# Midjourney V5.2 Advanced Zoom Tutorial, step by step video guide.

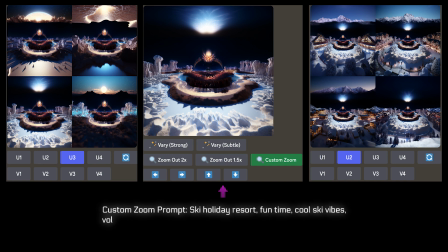248s
I continued along this theme using the phrase "ski resort" in the custom zoom prompt on screen that was applied to the upscaled image. Option 2 was upscaled from the panel as the light on both sides of the composition added interest to the scene.
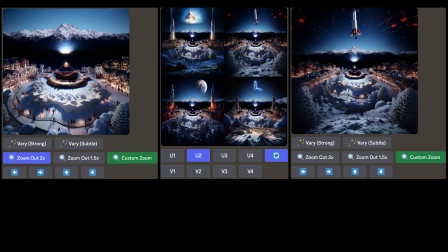261s
For me, the mountains in the backdrop also complemented the image. Happy with the upscaled version, I decided to add a rocket and some galactic interest to the scene. From the options generated, the rocket was the obvious choice. The custom zoom prompt on screen was applied to the upscaled image on the right.
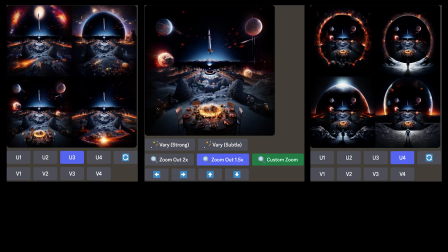278s
Adding the phrases "space rocket party" and "beautiful planet" worked well to continue with the galactic theme. Image 3 was upscaled because of its visual appeal. The appearance of the rocket landing and planets beginning to appear was adding interest to the zoom.
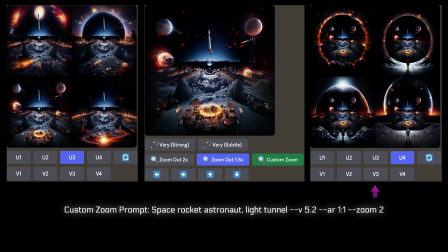292s
The custom zoom prompt was applied to the upscale to generate an astronaut, which added depth and some additional framing for the next transition.
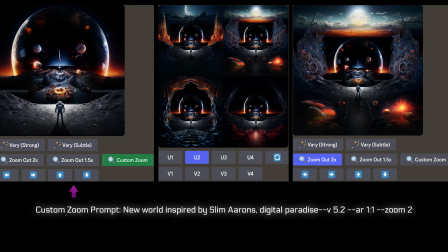299s
Another custom zoom was applied to the upscale to create a new environment. Option 2 was upscaled and a zoom 2x was applied.
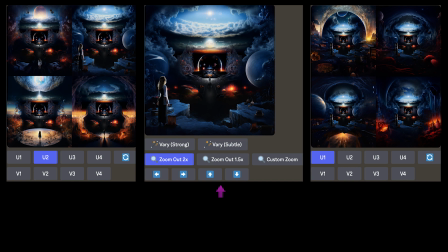307s
Image 2 from the panel was upscaled. The spectator on the left of the image gazing into the environment added some interest to the scene. I continued to zoom out from the upscaled image with another zoom out 2x. The first image on the panel generated was upscaled this time because the light in the top half of the image was adding some nice framing to the scene.
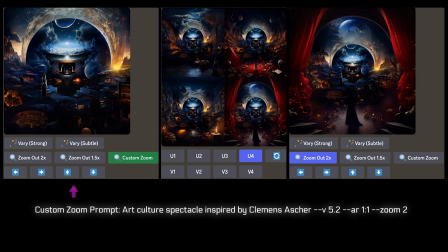326s
A custom zoom using the prompt on screen was applied to the upscale to create a theatrical element to the zoom and start bringing closure to the effect. Option 4 was upscaled as the curtains on either side of the image added interest and color to the composition.
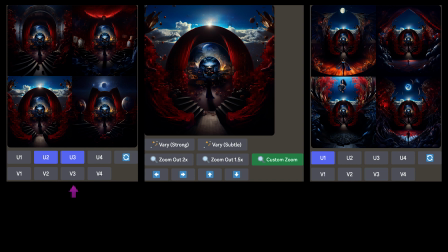341s
From the panel on the left, I upscaled images 2 and 3. I chose the third image as the light being introduced at the top of the image added visual appeal. The custom zoom prompt on screen was applied to the upscale and option 1 was selected from the panel.
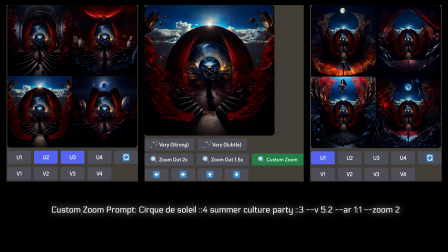355s
The image resembled a stage performance and suitable finale for the zoom. I zoomed out from the upscale using a zoom 2x to see more of the environment.
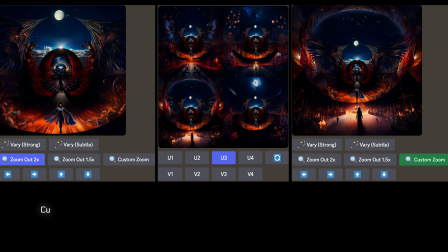364s
The third image was upscaled as it was the brightest and most interesting. The custom zoom on screen was applied to the upscale to add additional light to the foreground.
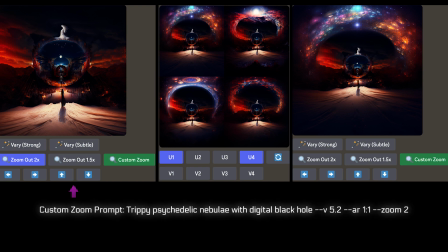373s
A custom zoom was applied to the upscaled image using the prompt on screen. The aim now was to bring the zoom to an end with a colorful transition. Option 4 from the panel was upscaled and the custom prompt on screen was applied.
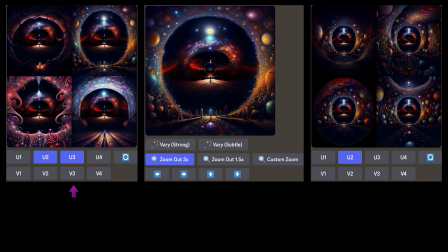386s
The second image from the panel was selected because of its color, symmetry, and interest with people present in the foreground. This was upscaled. Then a zoom 2x was applied to it to create the final sequence I was looking for to end the effect. Option 2 was upscaled from the options presented as it offered the strongest framing in its composition.
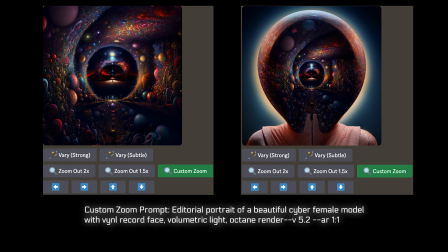405s
The custom prompt visible on screen now was added to end this zoom effect with the final image on the right of the screen.
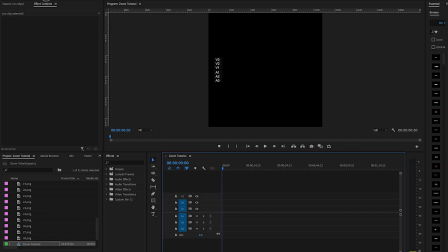411s
Part 2. In the timeline, navigate to the images displayed in the import window.
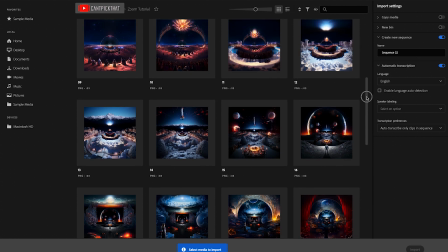416s
Note the images have been numbered from 1 to 29 in the order they should appear in the timeline.
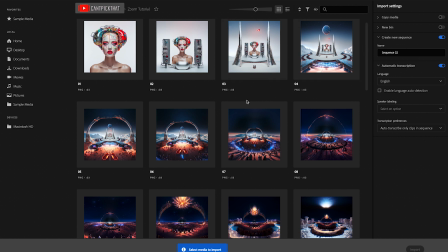421s
If this step is missed in the process, it will create additional work later with reordering of images.
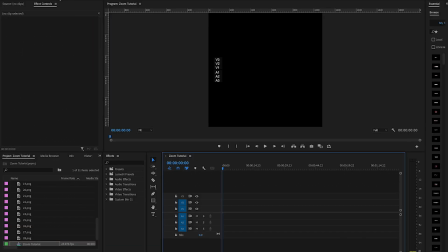427s
The sequence settings used for this video have been set up as follows.
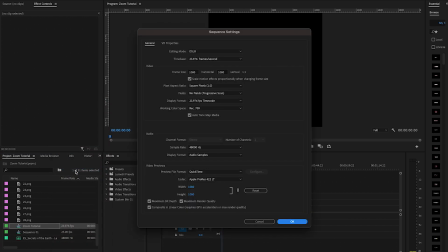433s
Frame rate selected was 24 frames per second. Frame size used is square format using 1080 on both sides, as the video was designed to be shared on Instagram. At the end of the panel, maximum bit depth and maximum render quality were both selected to optimize the output quality of the video when rendered.
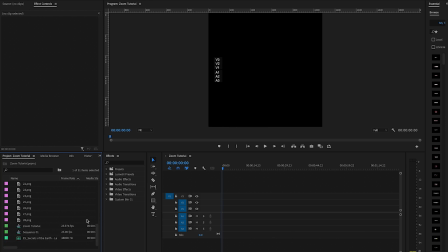452s
When importing the images to the timeline, there are two steps involved. First, import images 2 to 28. Note, the first image is not imported. Drop this selection onto video layer 1.
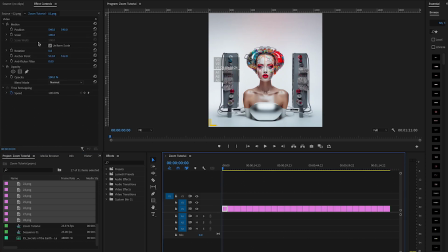465s
Once complete, go to the effects control window, click the keyframe button for scale. Go to the first frame of the first image on the timeline and adjust the zoom to 200%.
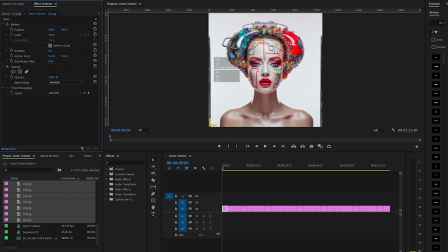475s
Now go to the end of the last frame of the first image. You can do this by tapping the down arrow if using a Mac and then tapping the left arrow. Once complete, adjust the scale to 100%.
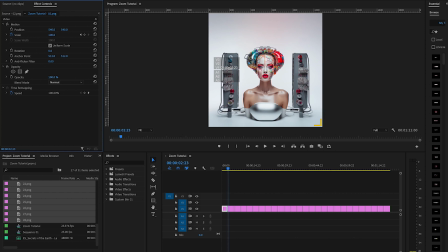490s
To copy these settings to apply them to all the images on the timeline, go to the Edit menu and select Copy.